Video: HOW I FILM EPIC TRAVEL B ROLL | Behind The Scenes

All right, today I'm going to be getting some travel b-roll footage and I wanted to bring you along with me behind the scenes. I'm going to be using the Sony A7S III as well as the brand new Zion Weeble II.
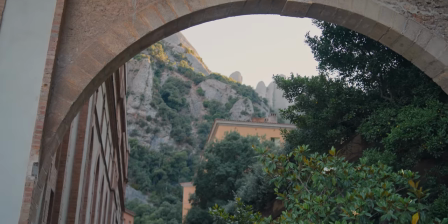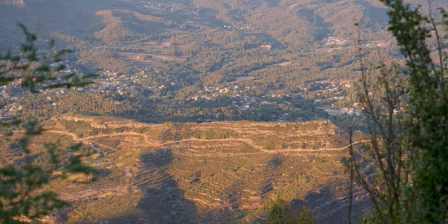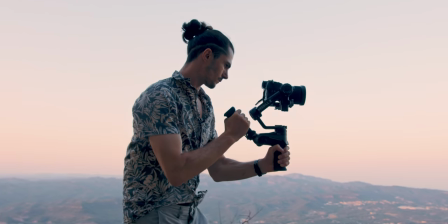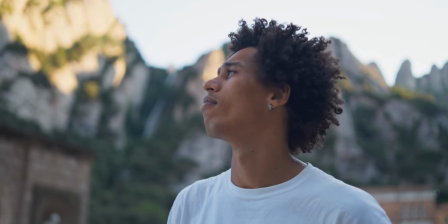Zion recently sent me this gimbal to test it out. It's a really cool gimbal that has a sling mode design that allows me to reach a huge different range of angles as well as having a really surprisingly
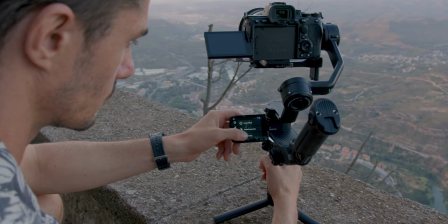(0:43)
useful flip-out screen that allows you to access a bunch of different features as well as a new algorithm that eliminates micro jitters. However, my favourite part of this design is that it is so compact, it folds down,
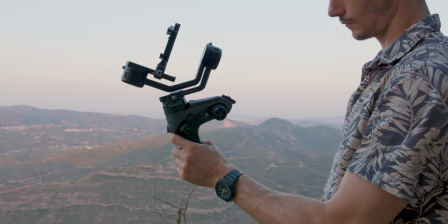(0:55)
the pieces come off so I can actually end up fitting it inside my backpack with the rest of my camera gear. But rather than just talk about all the technical features of this gimbal, I'm going to go out and use it and you can be the judge of how well it performs. But before we get shooting, we're going to need a model. Paolo, what are you doing here bro? Just hiking, what are you doing here bro? I'm filming man, I would actually, do you mind if you're a model for me right now? For sure not, let's do it. By the way, is it the new gimbal from Zion?
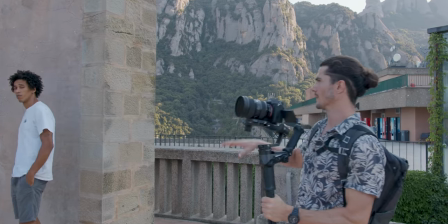(1:27)
Nice. Alright, so the first shot I'm going to get right now is Paolo as if he's kind of exploring this nice bit of architecture right here.
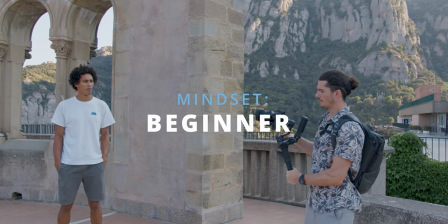(1:35)
So how a beginner might do this getting some travel kind of b-roll might be Paolo you want to just start walking there even with an awesome
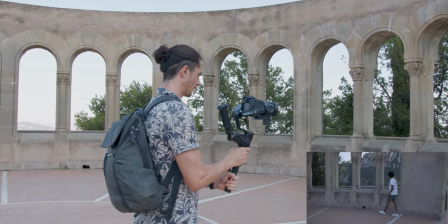(1:44)
gimbal and awesome camera they might just kind of pan like this and get a nice
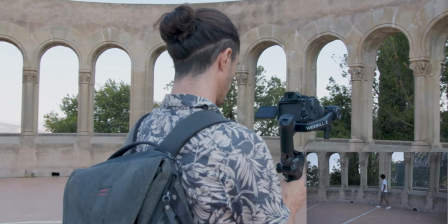(1:48)
smooth pan of Paolo walking around or they might kind of
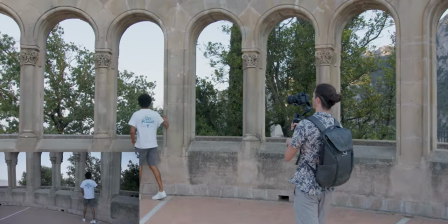(1:53)
just walk kind of like this and just try and get a shot of Paolo like that so instead
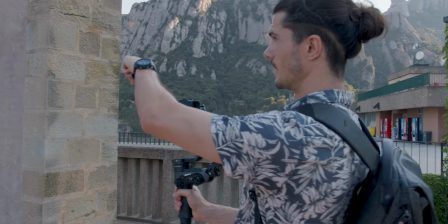(2:00)
we're going to be a bit more intentional about this I want to really emphasize these arches here and And the way I can do this is getting down a bit lower
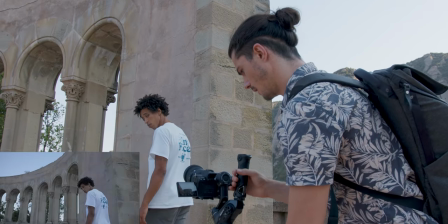(2:07)
and having Paolo, you can use the sling here actually, and Paolo just walking around and having the arches kind of shift past him basically.
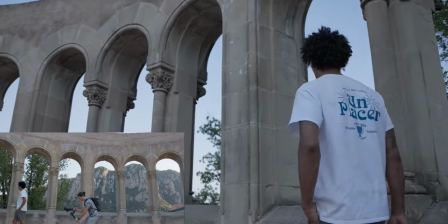(2:19)
So we're getting a nice low angle perspective of these arches kind of moving past him as he walks. And we can emphasize that by changing this one shot into more of a scene.
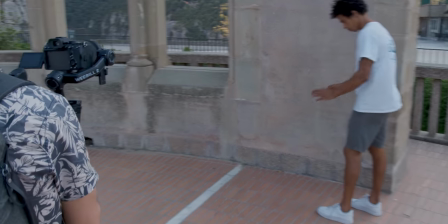(2:30)
So we're gonna do exactly the same. I'm gonna get Paolo to do that again. And I'm gonna get a shot where I'm going right alongside him because i want to be able to see where we are
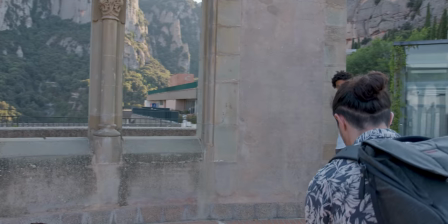(2:39)
right now which is these beautiful mountains of montserrat three two one go okay
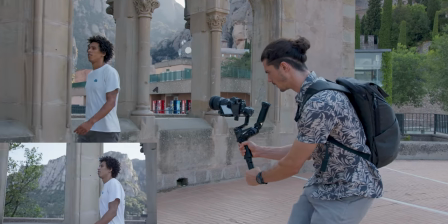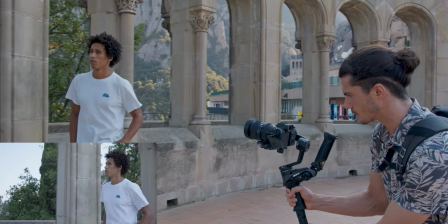(2:51)
so that's looking super nice and you cut these two shots together it's a basic medium wide shot cutting into a close-up and we should have a really nice mini scene that we can move on from
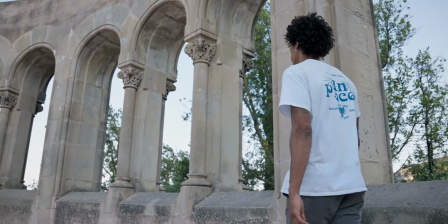all right so now what we're going to do is get a shot of paulo walking to this viewpoint and peering over the edge because it's a really amazing view down there but I don't just want to get the shot of the view so what a beginner might do is just get a shot of the view and Paolo if you want to walk that way because they're just focusing on the actual landscape right so they might kind of get a shot where they're following here
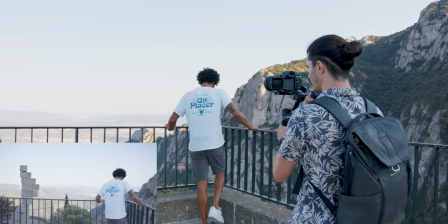(3:30)
it's over the shoulder don't get me wrong it looks pretty cool it's nice and wide but it is slightly limited slightly
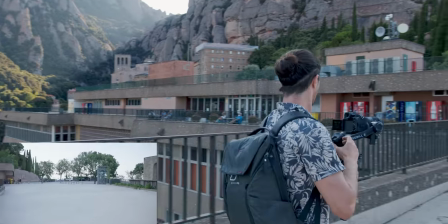(3:37)
basic so we're gonna again break this down into a couple of shots Paolo if you want to come back we'll do this again we're not going to show the audience
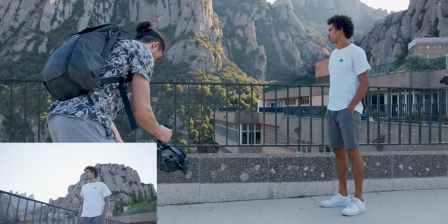(3:44)
what he's actually looking at yet and instead we're going to show the audience what is behind him whilst he's walking towards the actual
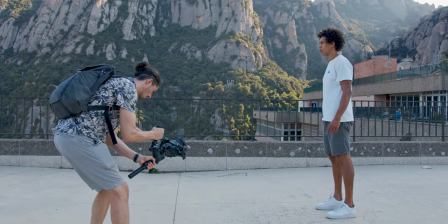(3:50)
viewpoint okay and three two one go a